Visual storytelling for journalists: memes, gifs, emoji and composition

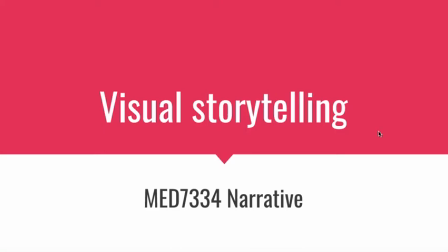0s
In this video I'm going to talk about visual storytelling and some particular devices and
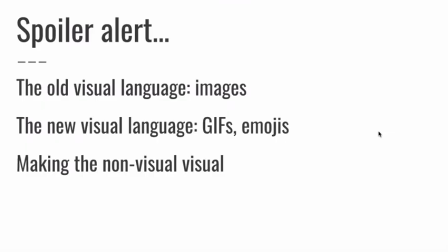5s
techniques that you need to know if you're working with visuals in your stories. In short, I'm going to talk about some of the older visual techniques, particularly around images and visual composition. I'm going to talk about new visual languages,
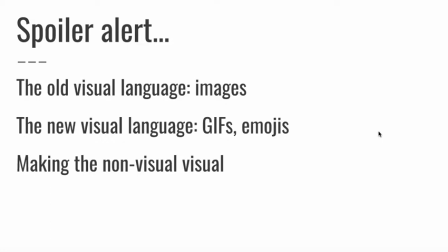23s
the use of GIFs and emojis and memes in storytelling and I'm going to talk about how increasingly we're taking things that are not inherently visual like audio and text and turning them visual because of web and multimodal presentation.
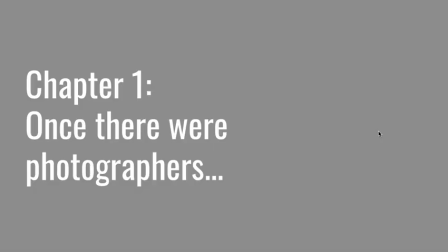40s
So let's start with the basics and images. Now increasingly because we're having to use images and we're working on visual platforms like Instagram
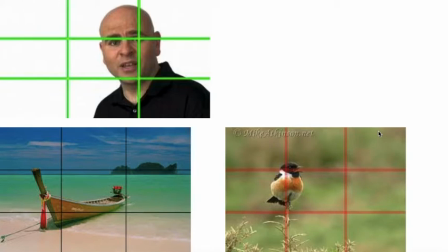51s
it's important to understand some of the basic concepts in visual storytelling and the use of images. One of the most fundamental techniques is the idea of the rule of thirds and the way that you compose an image.
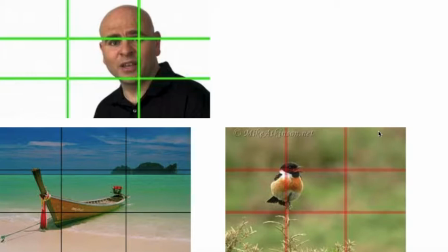67s
This idea basically focuses on splitting the area of the screen or the area of the image into thirds using lines and the point of focus of your story should be positioned where those lines intersect in these three examples
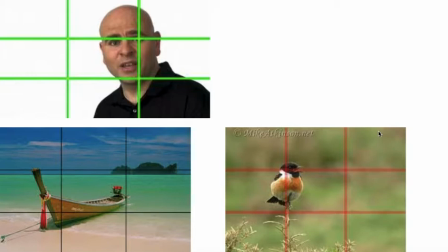84s
you can see how the man's eyes and the bird's eyes are both positioned at that intersection and in the more scenic image the prow of the boat and indeed the island in the background are both positioned on those intersections creating movement across the frame.
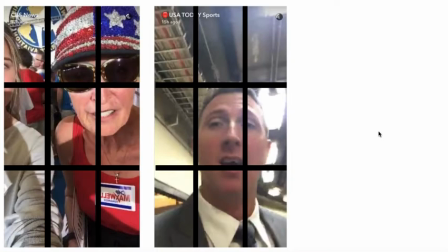102s
These principles apply in vertical and square photography just as much as they do in horizontal photography. So these two images are taken from snapchat stories they're from videos and
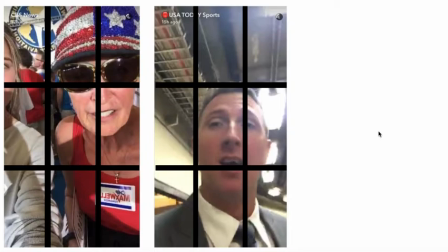117s
this is another point about composition you must obviously compose your image for video just as you do for still images. On the image on the right you can see that the subject of the story, the woman with the sunglasses, is positioned very well. The composition is very good,
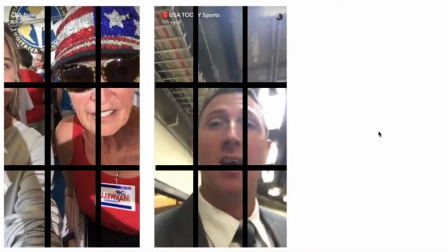136s
it's nice and tightly framed as well and the eye knows exactly where to go to see where the story is in this picture. The image on the right however is much more poorly composed. The actual mouth of the man speaking to camera is positioned at that
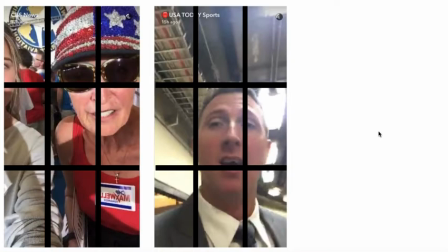154s
intersection and so your eye is drawn to that rather than to his eyes. So make sure that you're considering these ideas, the rule of thirds, when you're using images whatever ratio you might be using and you can find out how to turn this on on your camera as well so you can see when you're using it on your mobile phone.
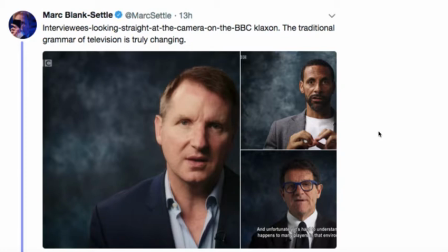175s
It's worth pointing out that some of these rules can obviously be broken and often are. For example we increasingly now see the visual grammar of television changing to position the subject of the story in the centre of the screen.
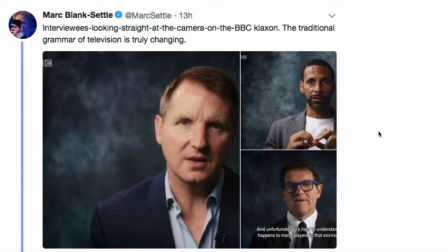192s
This can be used for various effects and also increasingly that they are used staring directly down the lens rather than off-camera. This can create a sense of intimacy and it's fair to argue probably that that youtubers have helped
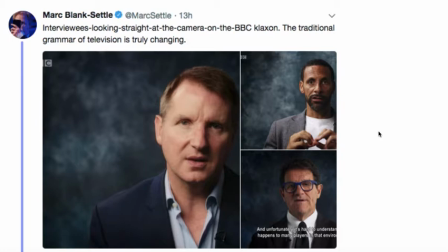209s
popularize this style and online video has helped introduce this style into online video and their broadcast video as well. So you can consider alternative ways of framing the subject and at the end of this video I'll give you some resources to look at which cover that in more detail.
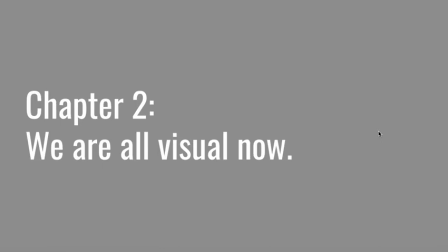228s
For now I want to move on from photography and video composition into the new visual languages that we need to be familiar with as modern storytellers.